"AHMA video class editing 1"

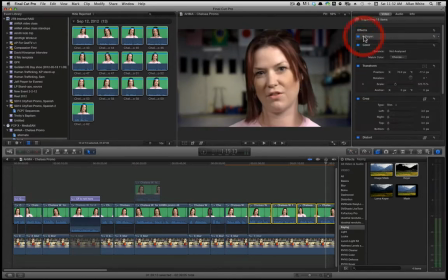[16:32]
So what I did was, and here you'll see in a second, I'm going to show you the transform stuff.
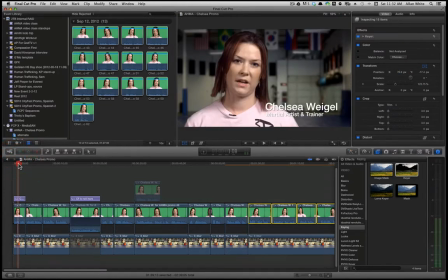[16:38]
You see the box around it. That's how big she is on the stage. It's like imagine it's sitting on a table.
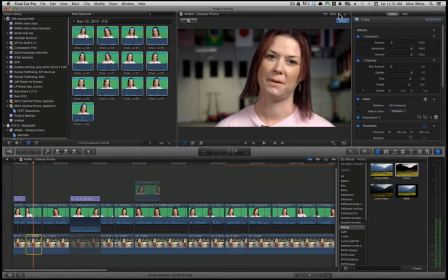[16:43]
So you can see she's right there, and then the background. I'm going to zoom out here. See, the background's pretty big.
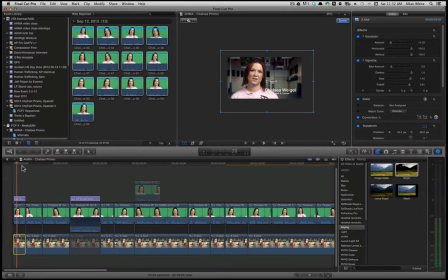[16:50]
So, but now, oh, look at it, it's a little smaller. So what I did was I zoomed the background in and out with her so that it looks like realistic shots. And this is, the thing is, like, even some of the basic editing tools like have this ability.
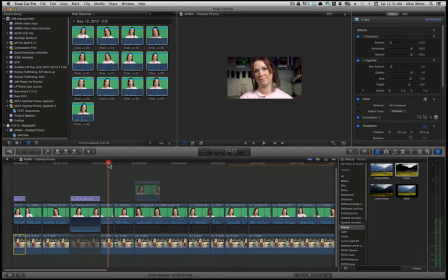[17:05]
Sony Vegas can do it, Premiere Elements probably can do it. Final Cut 10, can do this thing. All you have to do is scale the clip to kind of move with her. And I just did a really quick, rough job. I didn't spend a whole lot of time.
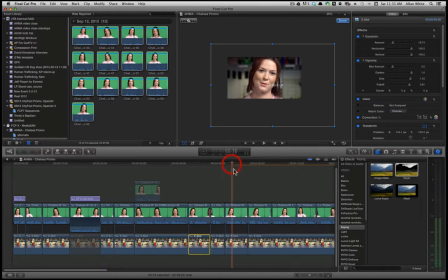[17:21]
I did some other things too, like what I also did was apply, let's see here, you can see here, right about there. What I also did was apply a Gaussian blur to it. See the blur?
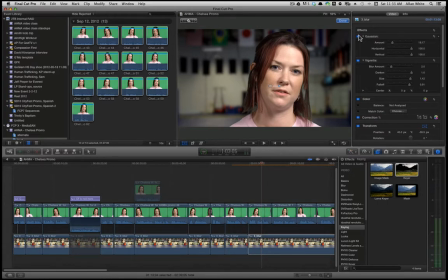[17:33]
Let's zoom in to fit so you can kind of see what's going on. So because I wanted to soften that thing, that's something that, that's a photography technique that's important to think about. Your iPhone and some of these cheap cameras like a Flip or whatever, they have a very,
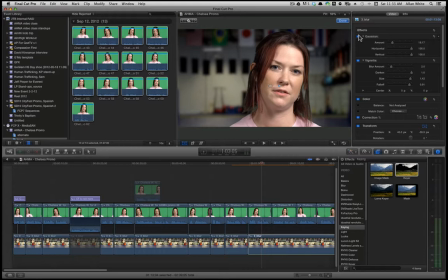[17:46]
very small sensor and a very, very small lens. That means that everything is going to be what we call hyperfocal. That means everything is in focus. So like stuff that's close and stuff that's back are going to look pretty much like that.
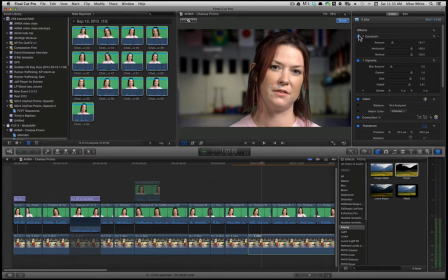[18:00]
That's not going to be much different. Now, if you get a DSLR or a nice high-end cam, they have a much larger aperture. That's a whole much larger lens, and so they have what we call a very shallow depth of field.
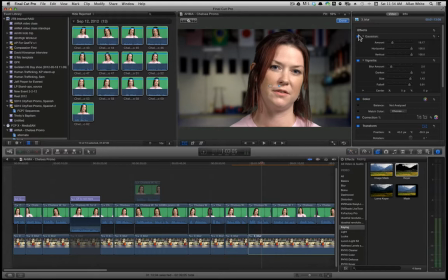[18:15]
So that means that the area that's sharp and the area that's blurry is very, very narrow. Like I have a wedding lens or it's a portrait lens, a 50 millimeter that is like, your nose is sharp and your eyes blurry. That's how shallow its depth of field is. And that can be a really cool technique.
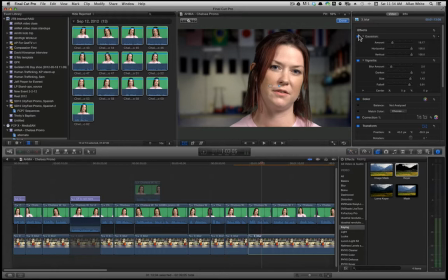[18:32]
You can also leverage that in your shooting. Something we do, and if I ever get a chance to show you the studio, I'll show you how we do it. But when we're shooting an interview, we'll enhance this effect by moving the camera back away from the subject.
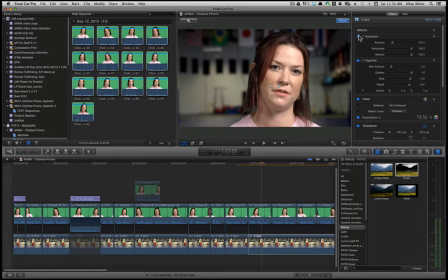[18:47]
Like the subject's here, instead of being right up on them, we're going to move it back and we're going to zoom in as much as we can. Optical zoom, not digital zoom. We're going to zoom in as much as we can so that the background gets blurrier because of the properties of the lens and things like that. But you can see how she really comes forward. She pops off the background by having us do this.
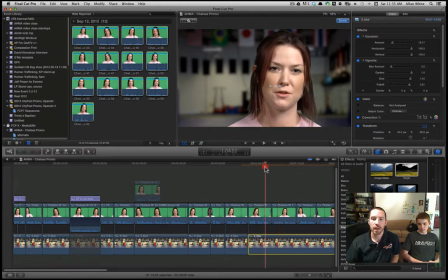[19:06]
So you can kind of see here where I've tweaked, and again I'm faking it. But this is if I had a high-end lens and I was shooting her at aim high. This is with good lighting. This is kind of what I would get. I also added a vignette.
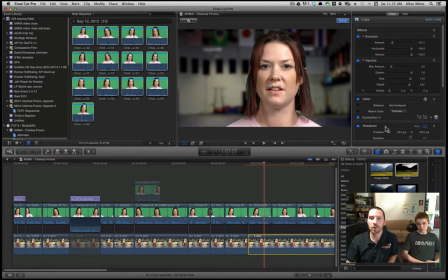[19:20]
Here, it darkens the edges, and I also kind of darkened the whole thing a little bit. You can see how I did that. I just added a color, what we call a color grade. But basically, what I wanted to do was, that's a pretty busy background.
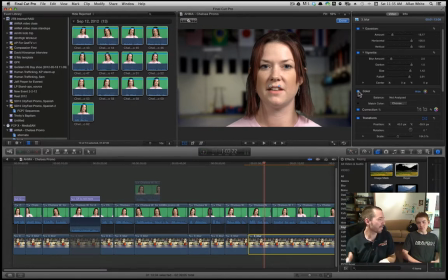[19:35]
It's really cool, and I liked it because it had the flags of the different martial arts countries out there, and I wanted it to feel like aim high, but at the same time, I wanted her to come forward. I wanted her to pop off the screen, and you can see because we lit her really well,
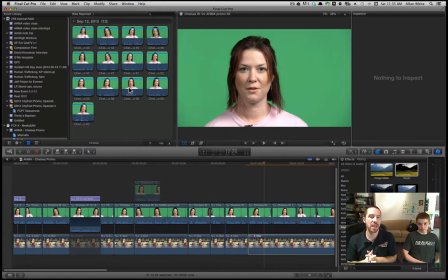[19:53]
and I'll show you the lighting setup if I can later, but we have a nice key light, which is the main light. It's got a big softbox on it, and then we have a secondary light, and then I had a hair light behind her, and then we lit the screen independently. So the screen's nice and smooth, but she's lit well. Now this technique is, and I'll talk about lighting for a second.
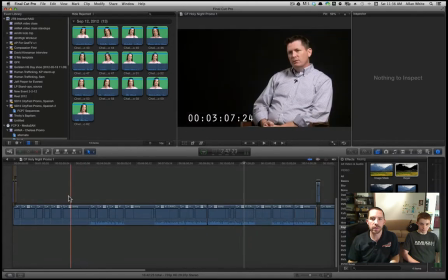[20:12]
Here's another piece called, it's a promo that I'm working on for Mike Mercer at Compassion First.
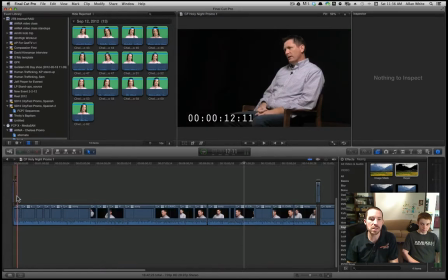[20:21]
So you can kind of see he's talking about his story in Indonesia. And Mercy Corps was in country, and he did a supplemental assessment of trafficking.
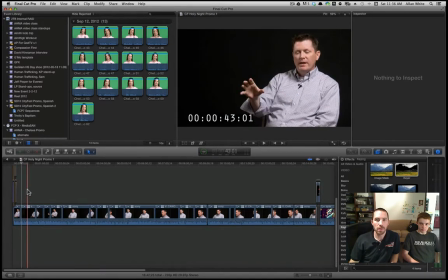[20:30]
So you can see I've got two camera angles, and I just had two cameras running at the same time. But you can see how he's lit.